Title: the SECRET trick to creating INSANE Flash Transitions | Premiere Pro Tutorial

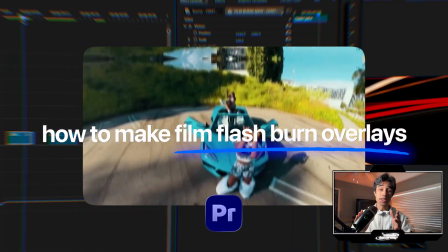(0:00)
Today I'm going to teach you how to create insane, authentic film flash transitions for music videos, and make sure to stick to the end because I'm going to give away a free preset overlay.
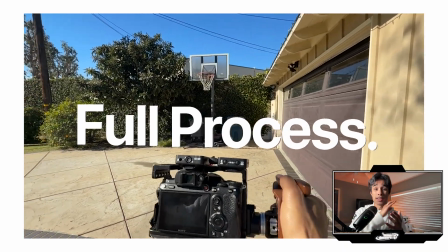(0:08)
Okay, so before you get to editing this tutorial, we're going to cover like the full process of how to actually film these and then edit them and make them yourself.
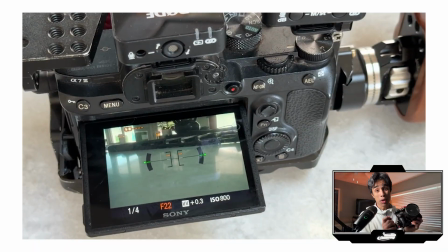(0:16)
So I shoot on my Sony a7 III. I have a DSLR. You don't need a DSLR or like any fancy camera to even make these.
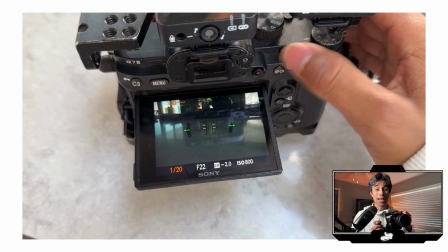(0:22)
You can even shoot them on your iPhone. I like to keep my shutter speed really low, anything below 1/8, maybe even 1/4 is even really good.
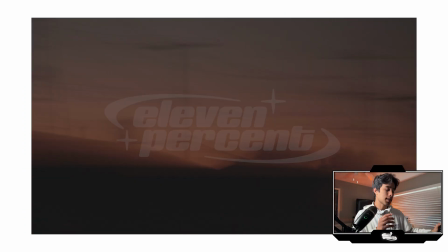(0:29)
And the reason why I'm going to do this is because what it's going to do is it's going to take longer to process light.
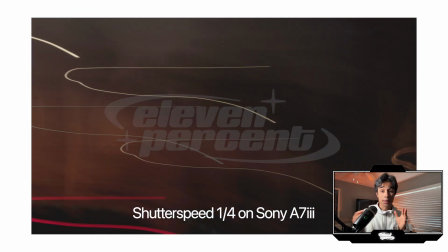(0:34)
So that means you're going to have this low shutter effect, and obviously adjust your ISO and exposure so nothing's like overblown.
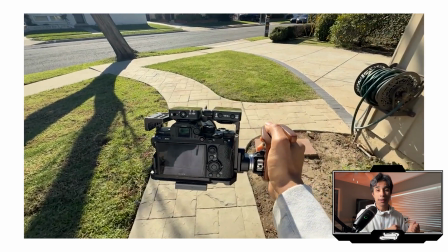(0:39)
But once you do that, just go ahead, go outside, film some quick whip pans, go like up and down.
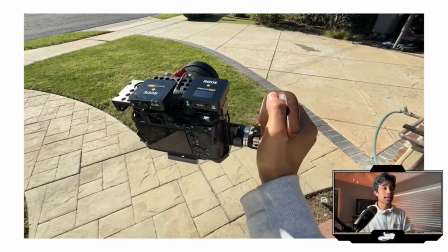(0:44)
Smooth motions in one direction are really good for this. And then just go ahead and bring these files back into Premiere.
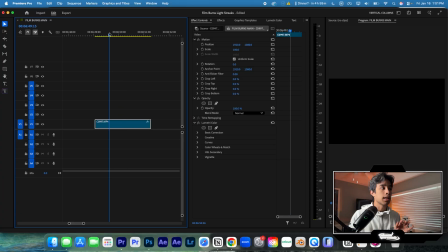(0:50)
And here we are, we have some footage that I shot. I recommend shooting it at nighttime, it looks better. And this looks super sick. We shot this all on my a7 III. And keep in mind, later in this video, I'm gonna give away a free preset overlay I made of this.
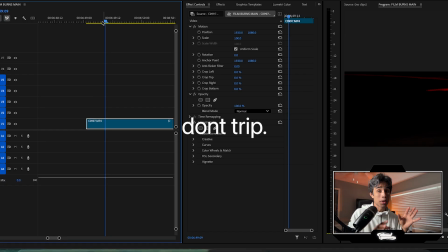(1:01)
So you don't even have a camera or you just don't wanna go outside and you're lazy, no worries, we got you covered. So how do we actually make this look a lot cooler though?
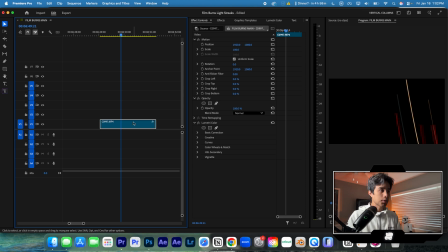(1:08)
So first things first, we're gonna speed it up by a lot. I'm going to right click this. I'm going to go to speed duration.
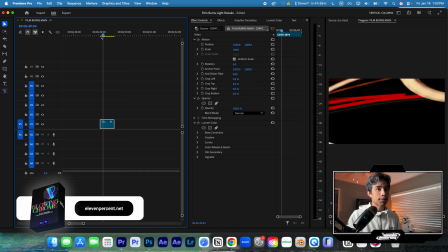(1:13)
We're gonna change it to 400%. And then you can see everything's a lot faster. And now we got like a more high energy feel.
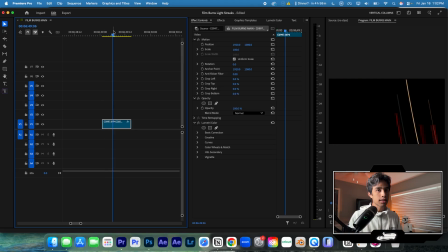(1:20)
The second thing I like to do is I like to find motions where they're like in one consistent movement. So you can see these two frames right here in the same general direction. Now this is going to sound a little bit crazy, but the shorter the effect is, the better it looks.
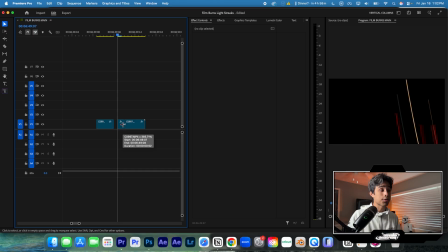(1:34)
What I like to keep it around is like two to 3 frames. Honestly, anything over 3 frames is kind of pushing it. So this looks really good right there. I like that flash blur. And then I'm also going to grab something else. Let's grab this one right here. So as you can see, I'm just like hand selecting frames. And then what I'm going to do, watch this.
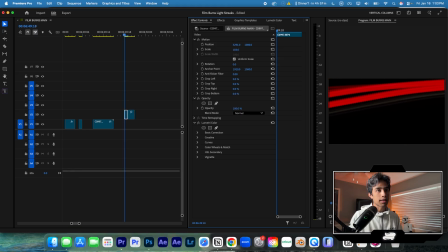(1:50)
I'm going to scale things up and just kind of move them around until I get a really, really sick placement. I might even rotate this fit. Actually, let's just keep it like that. I like it. And then we're gonna do this 90 degrees, or maybe 100 degrees would be good. And then we'll scale it up a bunch and bring it in the same direction like that. As you can see, now we have this crazy like whip pan effect.
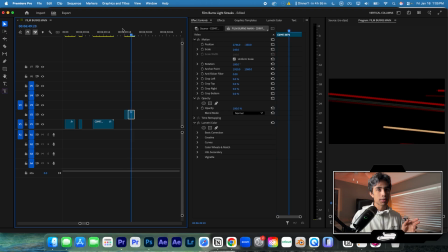(2:09)
I know it kind of feels a little bit odd. We're just messing around with 3 frames, but trust me, trust the process. What we're gonna do is we are gonna go ahead and go to our library. We're gonna create a new adjustment layer like this.
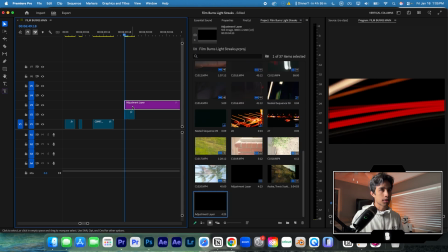(2:19)
We're in 4K settings, so we're just gonna go with that. And now we're gonna add a glow.
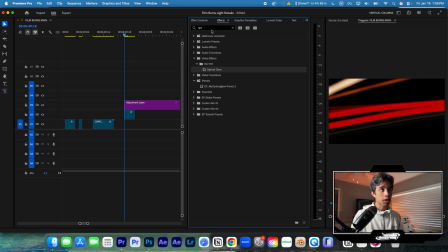(2:24)
So you can actually add the standard Premiere Pro glow, which is the newest one, is called Film Impact Glow. So you search up Film Impact Wonder Glow, and then you can apply it, and it'll add a nice subtle glow to things. It'll make everything just feel a little bit nicer and smoother, but I'm a little bit cooler.
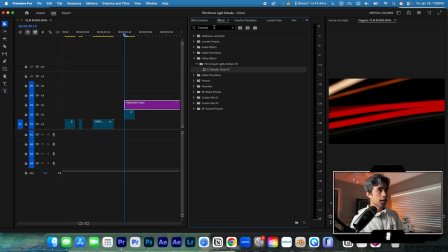(2:40)
I like to use the Optical Glow, which is a third-party plugin, but you don't have to use it for this tutorial. I just personally like it. So if you wanna check out Optical Glow, I've linked to it below.
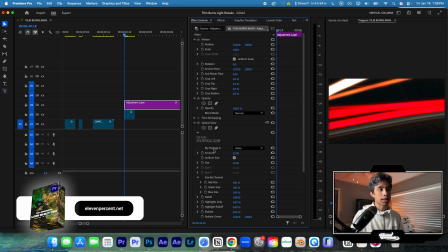(2:48)
And Optical Glow just does a way better job, personally, in my opinion, of just bringing out the softness and a lot more texture and tones in the glow.
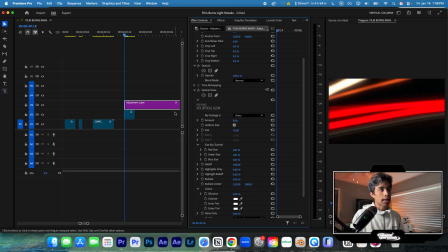(2:57)
Now I might bring down the amount just a tad bit. And then one last thing we're gonna do is we're gonna go to our Lumetri color. We're gonna crank up that contrast and bring down the blacks. So that way the background is a lot darker. Now, what I'm gonna do is I'm going to add a film overlay. So I don't like to use the noise effect inside of Premiere or After Effects because honestly, in my opinion,
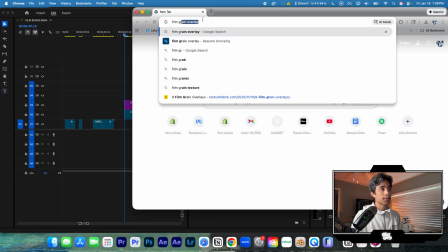(3:16)
doesn't do that much of a great job, but you can literally find them completely for free on Google by just searching film grain overlay.
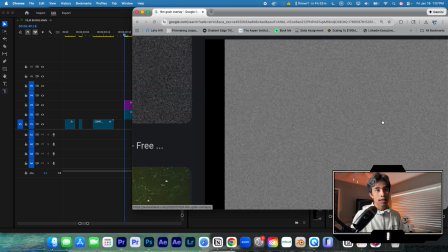(3:21)
And you have to look for one that looks like this grayish texture right here. And the reason that you want to get one of these is because we're going to use the overlay blending mode.
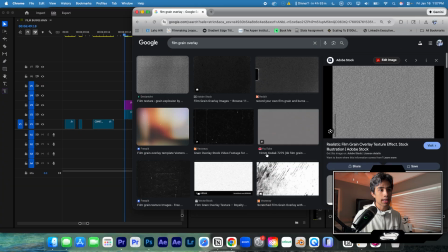(3:29)
So you can go ahead and grab any one of these that you like. I already have one in my timeline, which is this Kodak one.
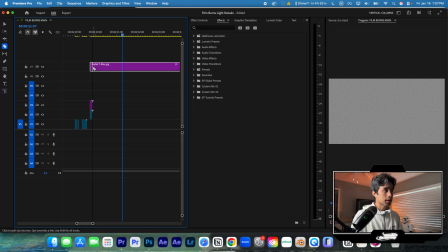(3:34)
I've linked down to it below for free as well. But what I'm going to do is I'm just going to cut this down to the exact length of our clip. And then as you can see, it looks completely gray, but we're gonna go to the blend mode under opacity, and we're gonna change it literally to overlay, and boom, just like that.
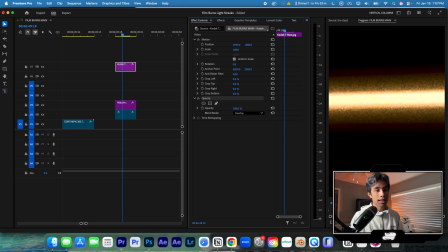(3:49)
Very subtle, but if you zoom in, you see we have this sick film grain texture, and it makes everything just feel so much more authentic and realistic.
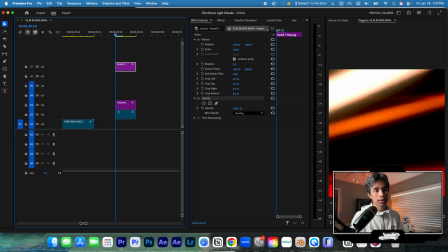(3:57)
I just love the way this texture looks super clean. So yeah, there we go. We have this nice film flash burn effect.
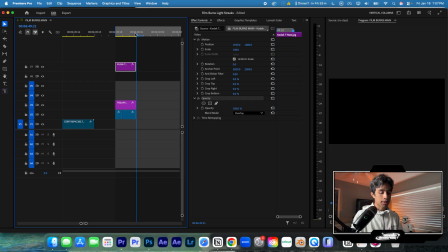(4:02)
Now, all I'm gonna do is I'm gonna set an in and out point by using the bracket keys, by the way, and then I'm just going to hit export.
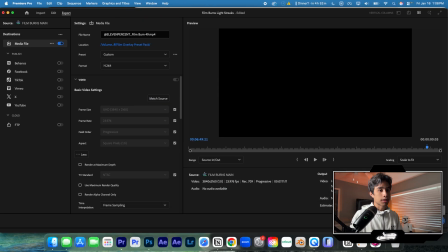(4:09)
I'm gonna call this one Film Burn Overlay 49, and then we're just literally going to export it to our Finder.
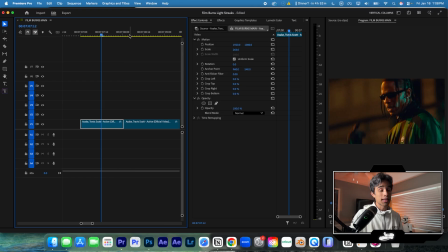(4:15)
And now for the fun part, let's use it as an actual transition for a music video. And yes, as I promised, I'll give away this exact preset completely for free.
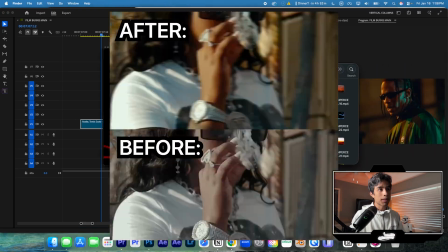(4:23)
It's linked down below in the description. But also, I do wanna let you know, we have a full pack of this of over 50 different overlays of film grain transitions.
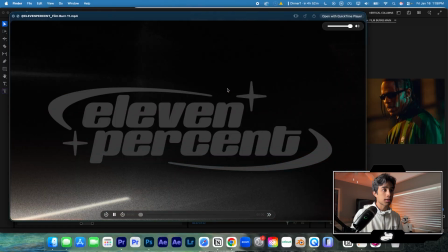(4:30)
They look super sick, they're super authentic, they're filmed on my real DSLR camera, real low shutter speed, real film grain.
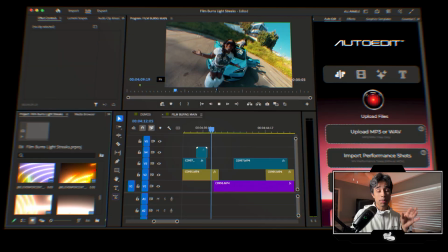(4:36)
Everything is completely authentic. The full pack is a paid version, but we do have that free sample if you just want the free sample.
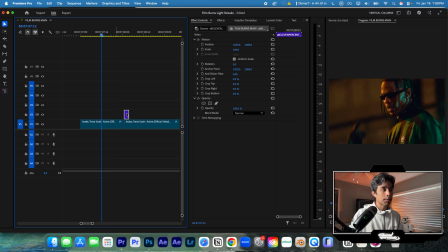(4:42)
Okay, let's grab number 49 right here. I'm literally just dragging it in between 2 cuts, and you can hold command if you want to space it out, but honestly, I could even just play it over one of our clips because it's so fast. And when we play it out, Boom, just like that, we got a sick film flash transition.
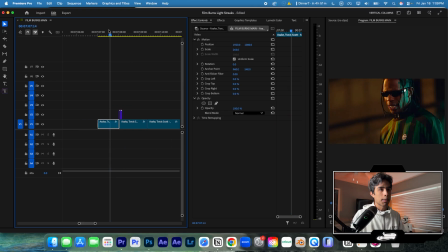(4:57)
Obviously it was super quick, but it just adds so much high energy to our edits and makes things feel a lot more clean than just having a basic standard cut as before.
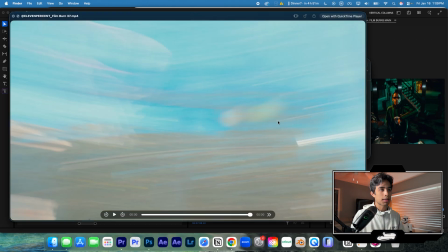(5:06)
We have a bunch of different variations with these. I'm gonna go ahead and mess around with some other ones. Let's do 43, this one looks sick.
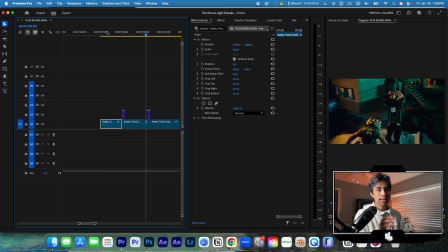(5:11)
And we play this over here, boom, that looks sick too. I'm just placing them at the cuts. I think it's so funny because it's literally 3 frames.
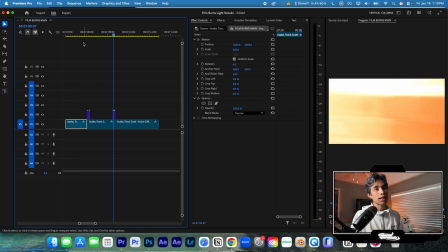(5:18)
It's so simple, but it makes your edits feel so high energy. So anyways, if you guys wanna check out that free sample, I've linked down to it below.
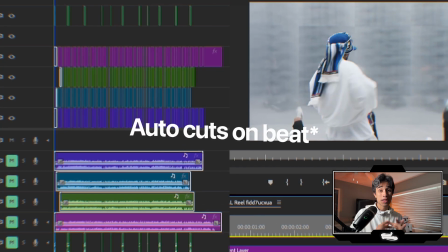(5:24)
I hope you guys found something helpful from this tutorial. Now, if you want to learn how to automatically edit entire music videos to the beat of the song with visual effects and transitions, make sure to check out this video linked right here.